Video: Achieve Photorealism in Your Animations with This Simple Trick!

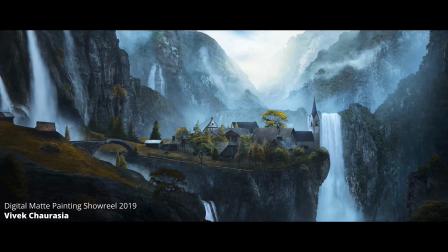244s
If you're not quite happy with the angle of your shot and you want to change it, you probably need to find a completely new image for the background,
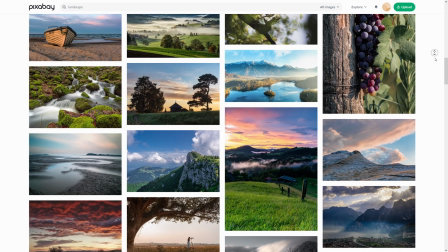252s
since images have specific angles baked into it so you can't really vary too much from.
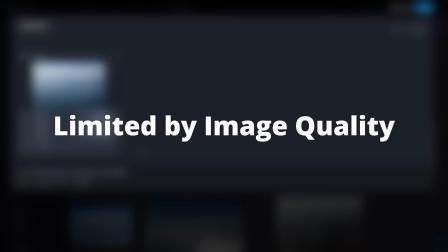259s
Additionally, you are limited by the image resolution, so zooming in too much can be problematic,
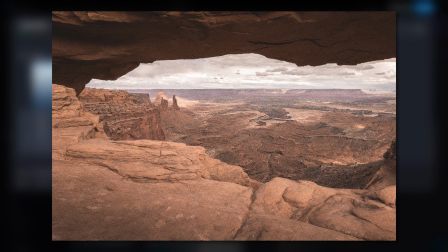265s
or having low-res or noisy images in the first place will affect the look.
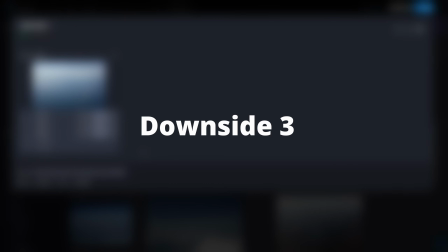269s
And lastly, you need to pay attention to the image license.
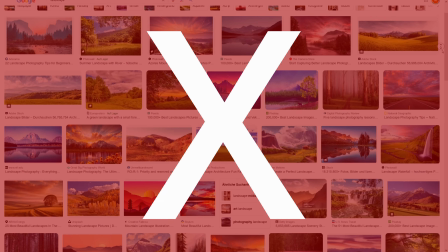273s
You can't just use any image you find online, but you need to make sure that you are actually allowed to use it in your projects.
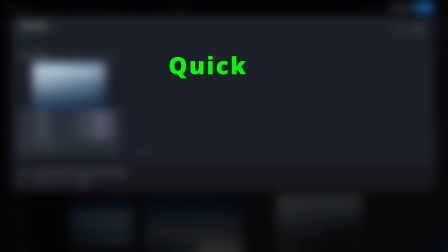281s
So in short, using images as backgrounds is quick, easy and realistic, but it is not flexible.
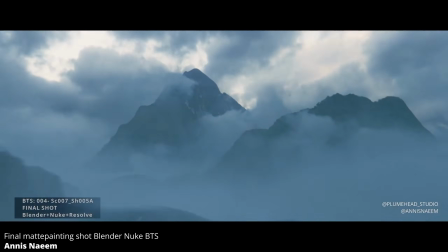288s
With these things in mind, if you need an environment for a few scenes from a similar perspective, this can be a quick and realistic option for you.
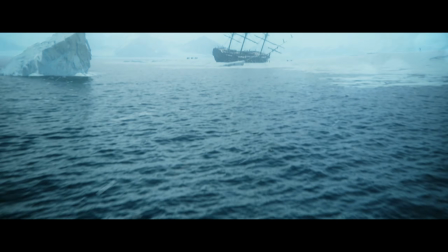297s
One other example where I used this method is with this Arctic animation.
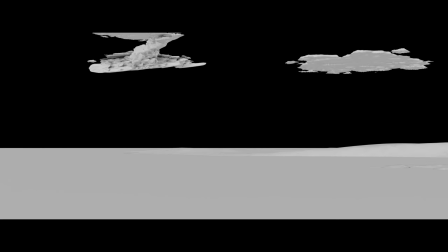303s
In this case, I did create the foreground environment in 3D,
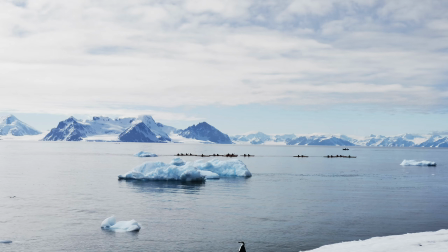307s
but used a flat image to extend the scene and give it some realistic depth.
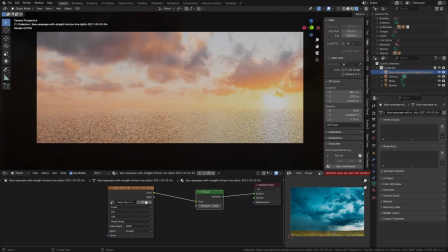312s
I often use this method to add specific skies in the background, matching the mood I'm going for.
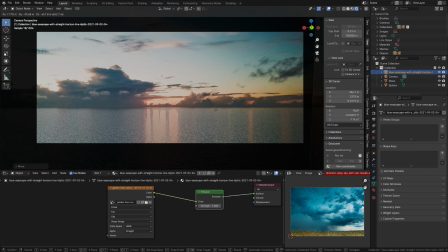319s
This is especially fun once you have a whole folder of interesting skies and you can simply iterate through them,
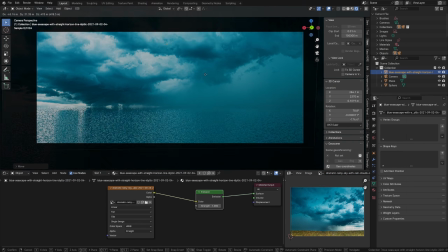326s
seeing how they drastically change the look of the shot.
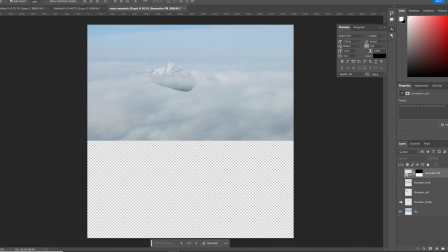329s
As mentioned before, if you split your image into different layers, like different mountains, clouds and sky,
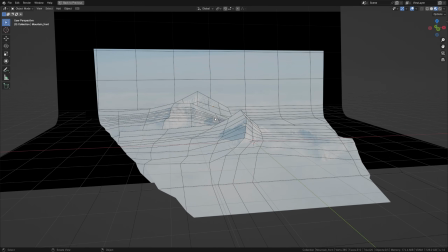336s
and place these in different depths in your scene, you can get a 3D effect even though you are just using 2D elements.
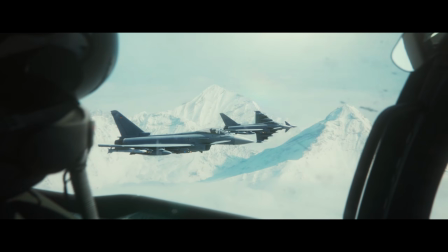343s
I used this in the fighter plane scene to give the mountains some parallax when the camera moves.
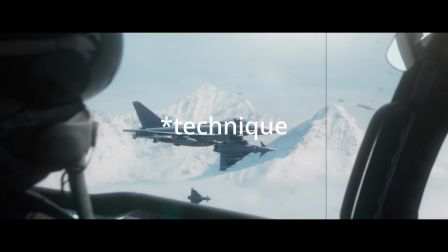349s
This whole project isn't new or something that I came up with.
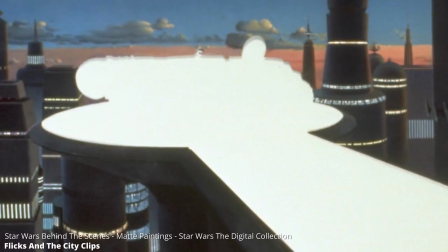353s
It's actually something that has been around for many years and has been used in the early Star Wars movies and even before that.
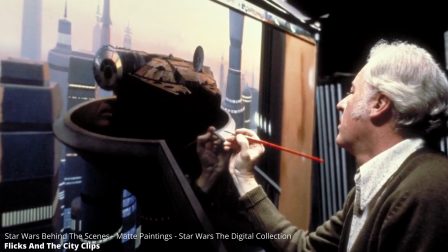360s
Back then, this was done with artists drawing landscapes and cities on a sheet of glass and leaving out the part the footage goes.
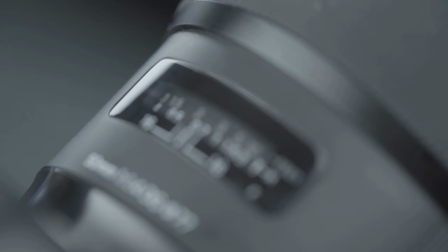368s
When movie making shifted into the digital space, so did this technique, mostly referred to as matte painting.
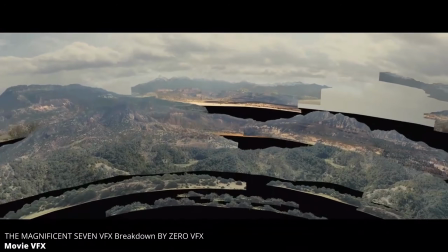375s
Even today, this method is still heavily used and you can spot it when watching VFX breakdowns or behind the scenes footage.
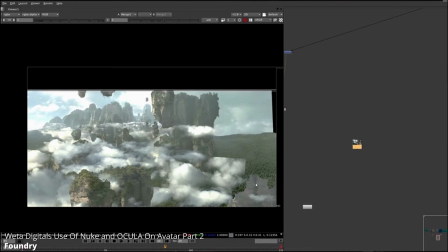383s
In the end, there will always be multiple ways to get the job done, so it is up to you how much time and resources you want to spend doing that.
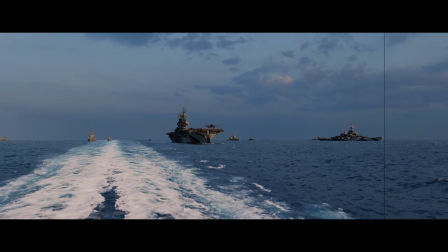392s
If you are interested in animations and want to know how I create them in more detail, consider supporting me on Patreon.
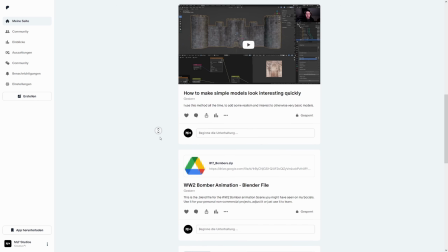399s
I've started uploading smaller step-by-step tutorials on there showing my different techniques I use.
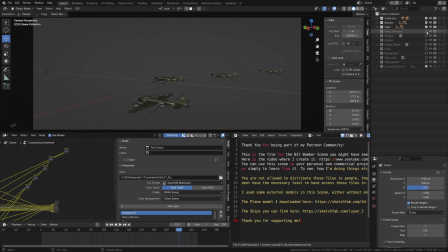405s
I'm also sharing my blend files so that you can download them for your own project or just to study them for learning purposes.
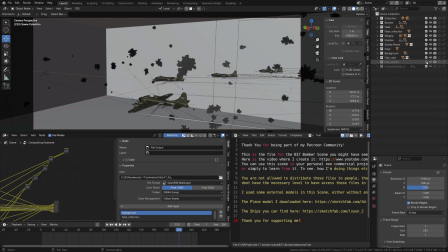412s
You will find a link in the description.